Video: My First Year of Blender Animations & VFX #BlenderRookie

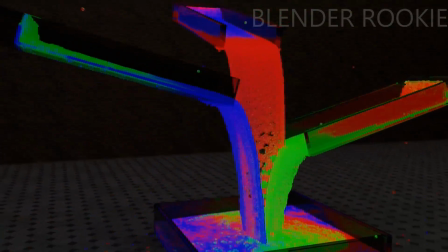That's the first bullet time effect video I have ever made, and I have since figured out better ways to go about doing it.
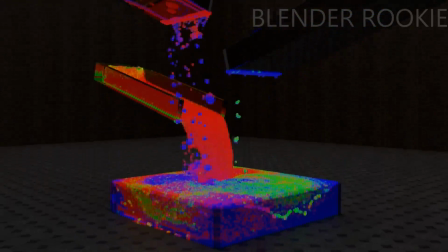But at least I had proper particle interaction and subframes or substeps in that.
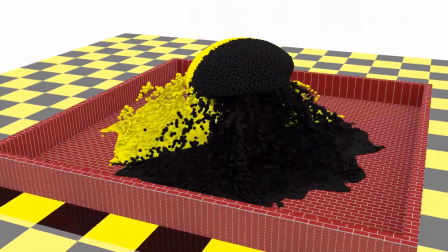That's particle fluids with force fields.
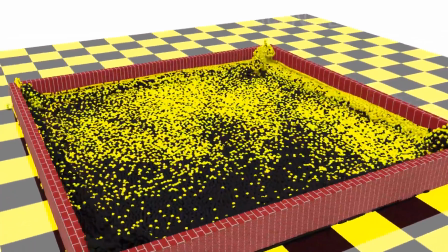And I really like the way the black and yellow work together, but me being a libertarian,
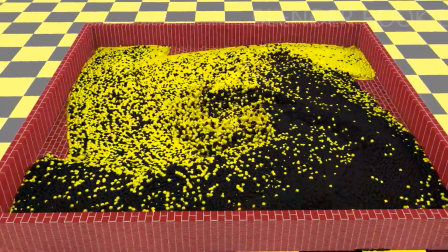black and yellow is our color scheme, so I'm probably a little bit biased.
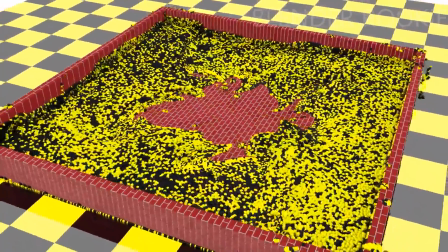And also some of the particles are leaking through the side of the container.
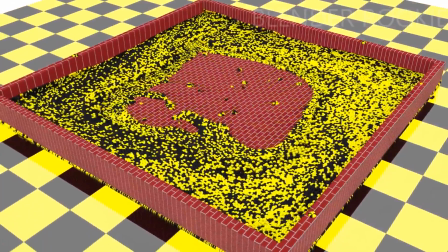I didn't check the box size deflect. I didn't realize I need to check it at the time.
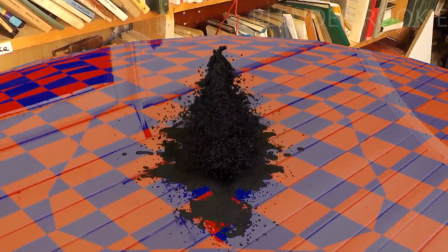And this animation is actually playing in reverse, but because I want it to be a mess and then turn into text.
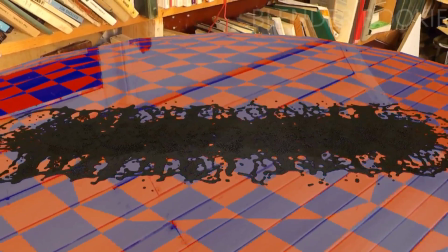But whenever you render it or create it, you have to have a text turn into a mess.
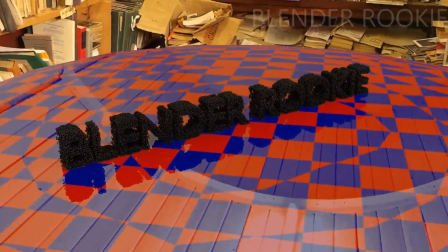So, but yeah.
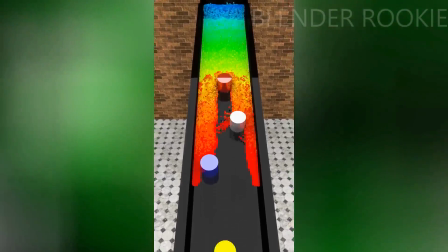Believe it or not, I have 30 particle emitters in this animation,
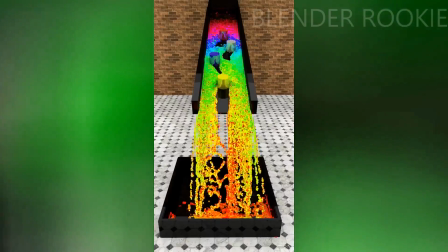all of them taking up the same space and then timed so they release different color particles at different times.
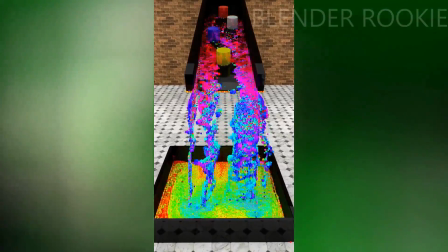That's how I got that effect. That took a long time to program the interactions.
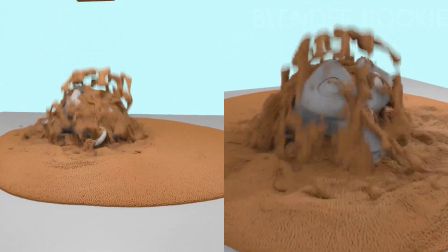And this was 500,000 particles. At this point, this was the largest number of particles I had used in any animation.
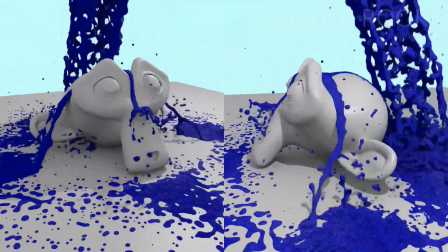This is 1 million. And this is coming up on the practical limits of my system.
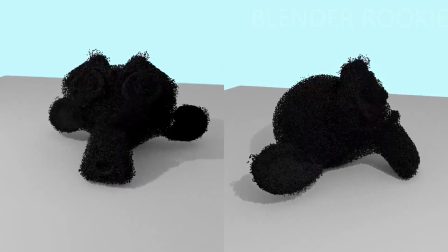There's two angles and two different color variations of a monkey head explosion.
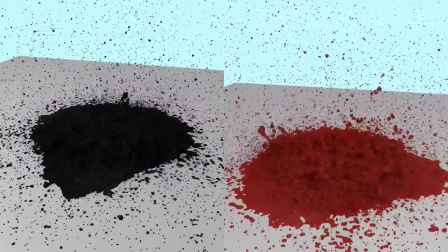And yeah, nothing spectacular.
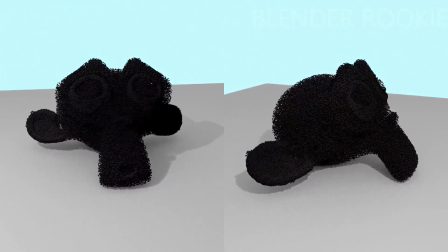Because mostly it's just me trying to learn how Blender works, learn the interface and all that.
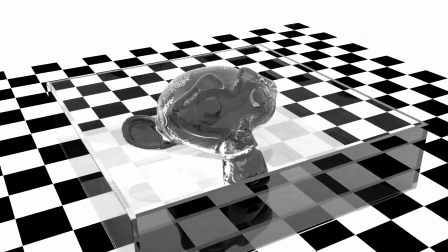That's fluid domain
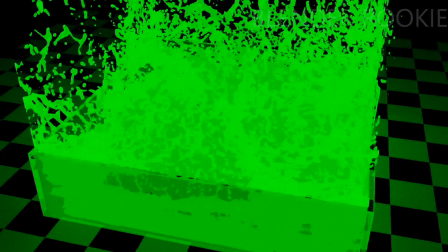mixed with using the nodes to give the fluid,
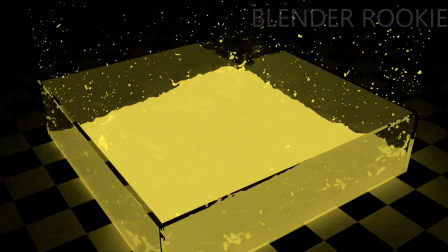a glow and change the colors and so forth. That took a long time to render with my processor.
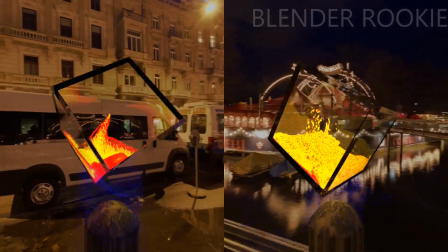I actually like this one. I was going, the scene in Star Wars where one of the Jedis is floating.
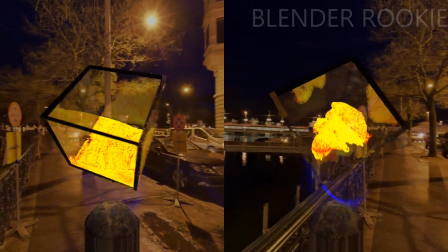He's restrained by the Dark Lord or whatever. That's kind of the effect I was trying to emulate.
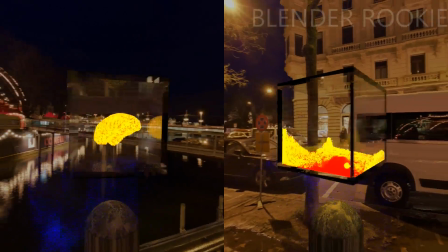I got all those blue particles coming up from the post, and those blue particles are supposed to be
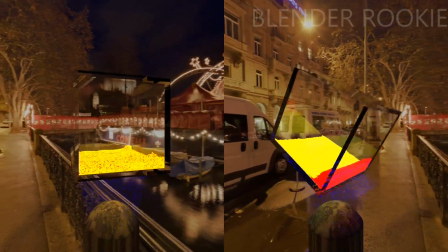simulating levitation on the cube that has glow-in-the-dark fluid particles in it.
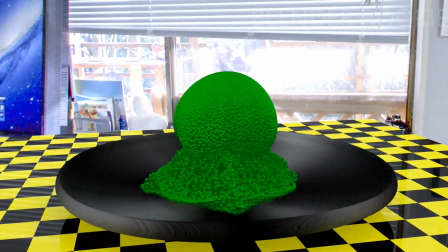And that's mixed shader particles. It's a kind of a dark green diffuse with a glossiness.
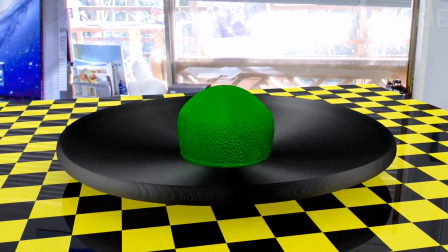And again, I'm using force fields to manipulate the particles.
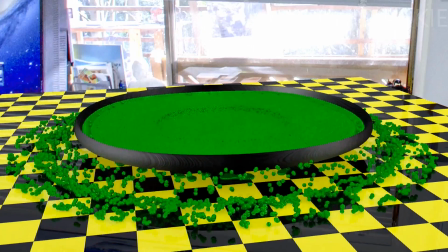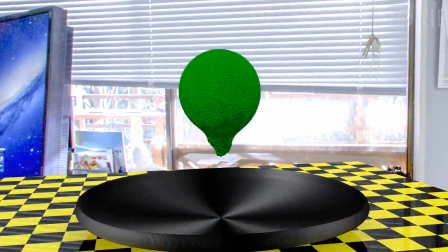I kind of like that, but I wish I would have used a different color besides green.
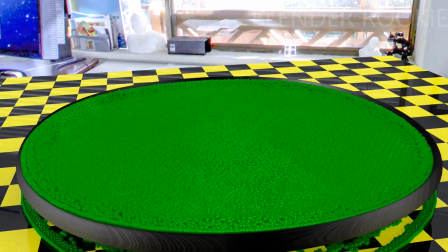But oh well. It was mostly for education purposes for myself.
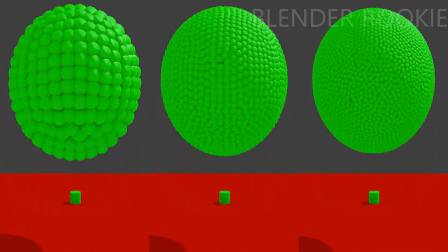And here's another comparison video I made. It's particle grid resolution comparison.
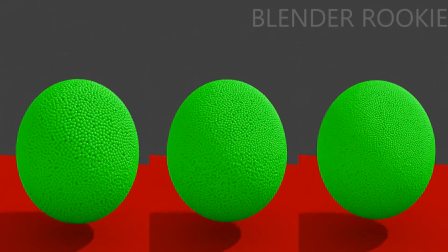I think I went up to 50 by 50 by 50.